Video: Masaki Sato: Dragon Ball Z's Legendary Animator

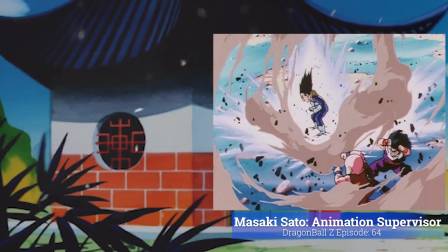0:00 Masaki Sato is no foreign name to longtime fans of the series and a favourite of the hardcore fandom.
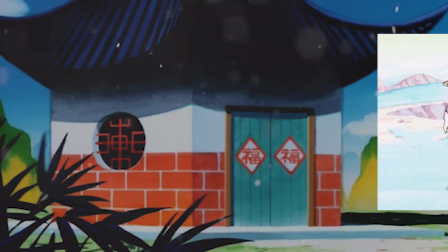0:06 His first input into the franchise was with the third Dragon Ball movie, Mystical Adventure,
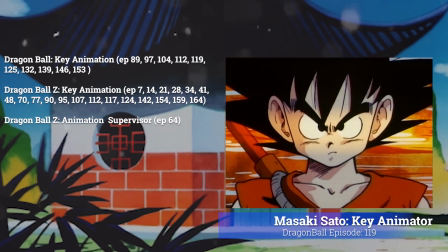0:11 as a key animator, and went on to contribute in 10 more episodes of the original Dragon Ball series.
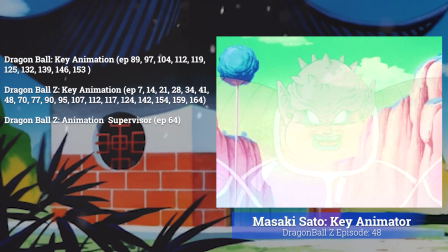0:17 Then in Dragon Ball Z, he also worked as a key animator for an additional 19 episodes,
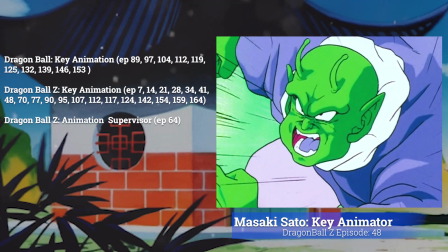0:22 and contributed key animation to some fan favourite Dragon Ball movies such as Cooler's Revenge and Broly the Legendary Super Saiyan,
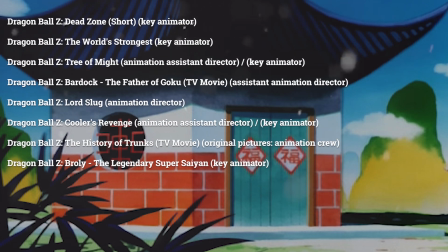0:30 as well as many other classics.
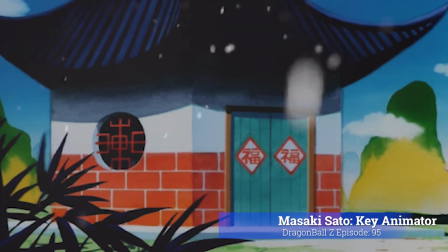0:32 But his most notable mark in the Dragon Ball Z franchise was animating one of the most iconic scenes in all of shonen and possibly anime,
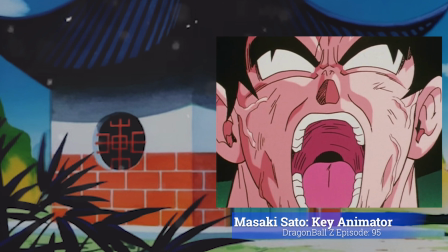0:41 aired on June 19th, 1991, and that is the Super Saiyan transformation.
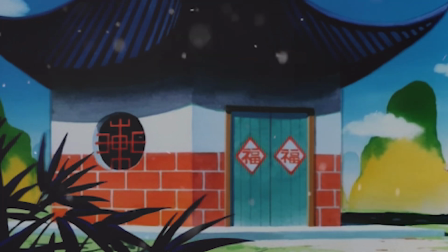0:47 However, Sato's resume of work continues into many more series. This involves several roles, and one being a character designer for some big names such as Initial D for the second,
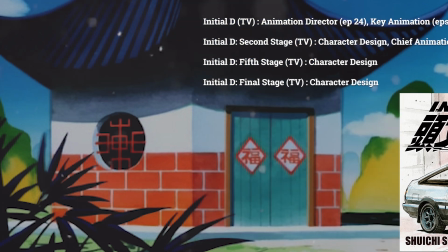0:57 fifth, and the final stage, also the Slam Dunk TV series as well as a movie,
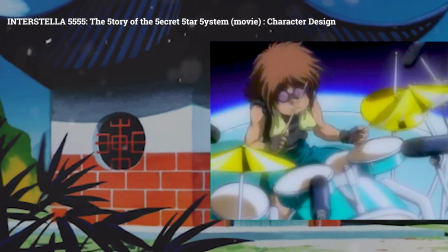1:02 and even Interstellar, a film which accompanied Daft Punk's second album, Discovery.
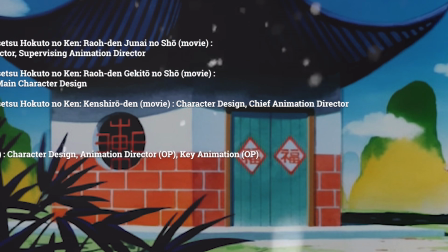1:08 He also has filled the role of animation director many times, as well as chief animation director.
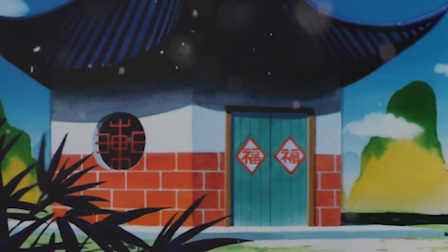1:13 So with a record like that, let's take a look at his work now specifically, and the quality of his artwork and the overall magic behind it. Now, one thing that has always attracted me about his work is how he emulated the gritty feel to Toriyama's style perfectly,
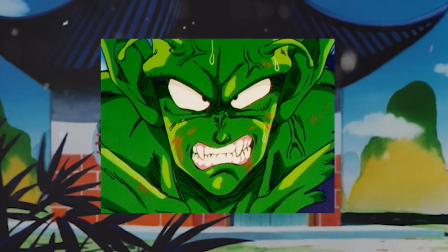1:28 with shading under the eyes and even drawing pen strokes on the eyebrow itself.
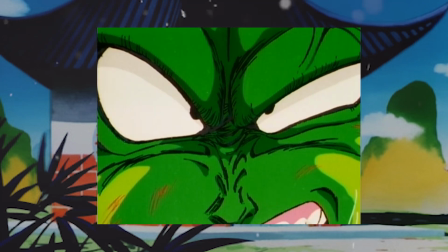1:33 With this close-up especially, you can see how good the folds of the skin look, as well as the expression he could pack into a character.
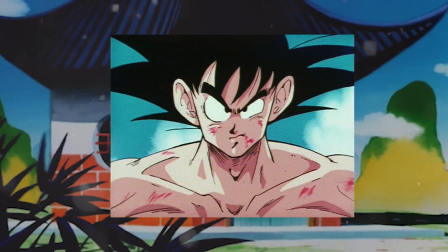1:39 This equally goes for other characters such as Goku, which adds to the intensity of a scene dramatically. Additionally, his knack to replicate Toriyama's style can be seen in no better example than this.
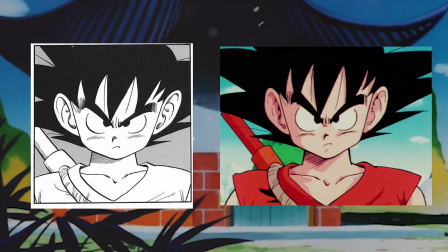1:50 When looking at these two images side to side, it's clear features such as the eye shape and nose are especially Toriyama-esque. The placement of the hair is near identical to Toriyama's panel, as well as the shading under the chin, following the same direction as in the manga. His ability to replicate Toriyama's style is clearly outstanding,
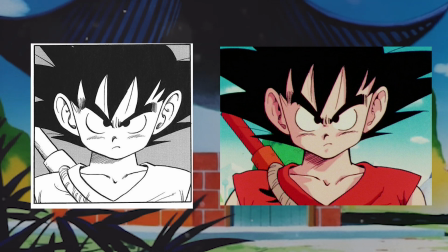2:09 and if the topic of bringing the manga to life comes up, his name would definitely be at the forefront.
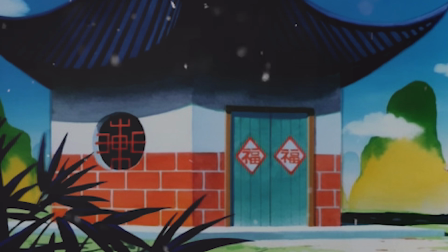2:14 Furthermore, the placement of shading on a character is another charm of his work. Characters felt three-dimensional and showed his knowledge of the planes of the face.
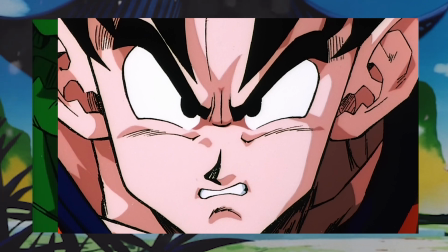2:22 A great example of characters feeling three-dimensional is with this close-up of Piccolo from Movie 2.
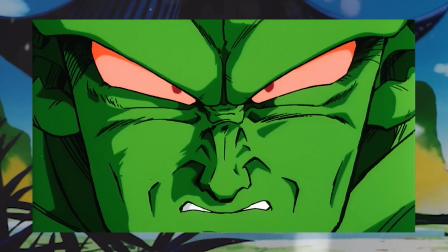2:27 Notice how the second tone of shading is placed intricately in the creases of the face. The eyes especially feel like they are sitting in a socket, and this is one problem that I had with Yamamura's look,
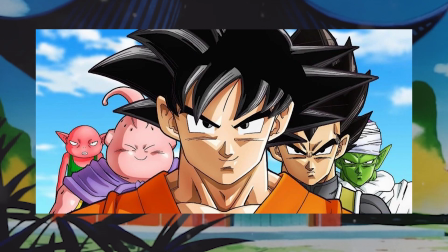2:38 with characters' faces coming off somewhat flat, and shows that using several tones of shading isn't necessarily bad, but more so it just comes down to your placement of these tones.
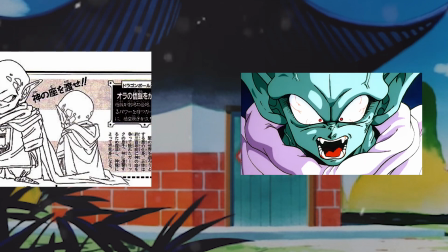2:48 It should also be noted how well he kept to the character sheets, as well as adapting to the rapid changes in Dragon Ball style,
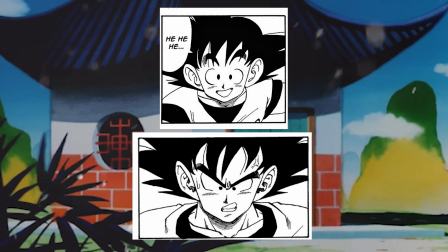2:55 with the rounder-esque look fading away in the new, at the time, Dragon Ball Z series.
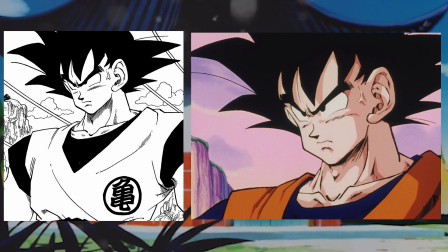3:00 Again, his ability to replicate Toriyama's artwork is still spectacular, and the expression, like always, drives the intensity of the scene.
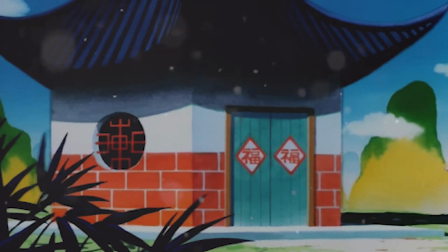3:08 And one driving factor that I didn't mention before is the quality of his line work.
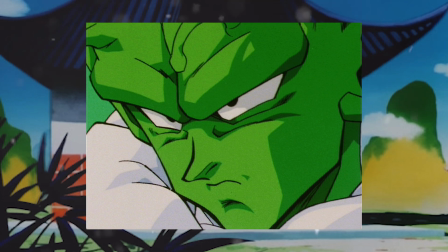3:12 Especially on close-ups, you would have thick, heavy line work with a lot of variation of width, which only further added to the already great depth portrayed in his characters.
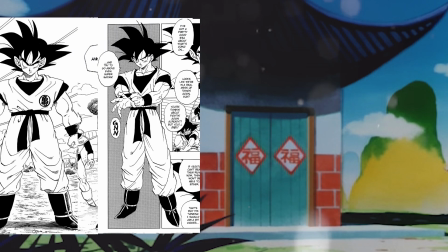3:21 However, over time, as Dragon Ball's art style would change in the manga, with Toriyama adopting a more refined take on anatomy,
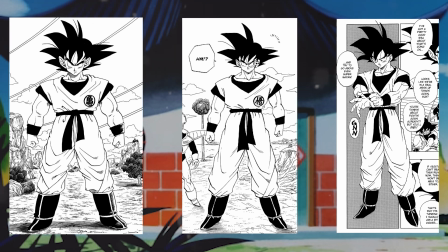3:28 creating a somewhat more cleaner look in a sense, with less pen strokes being used to shade out muscle groups and features such as the collarbone,
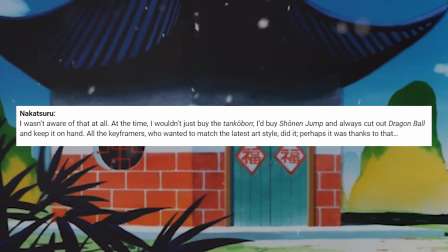3:35 and as Katsuyoshi Nakatsuru detailed in an interview that he would buy Shonen Jump and always cut out the Dragon Ball section, as well as all the key framers who wanted to match the latest art style.
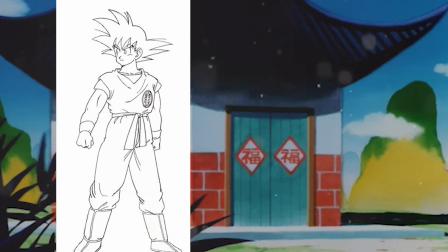3:46 And of course, the character sheets would also take inspiration from Toriyama's design.
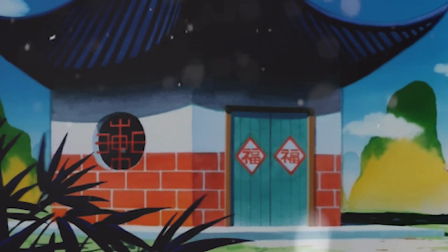3:52 So it can definitely be assumed from this interview, as well as Sato's already clear ability to replicate the manga,
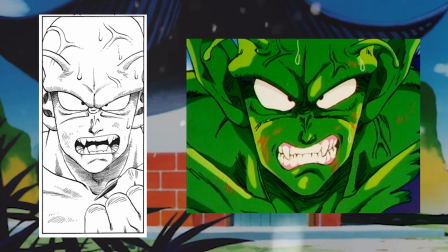3:57 that Toriyama's design choices had an impact on his style, as it did on other animators.
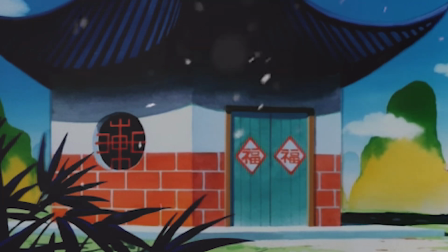4:03 Therefore, Sato's work would take on many of these characteristics.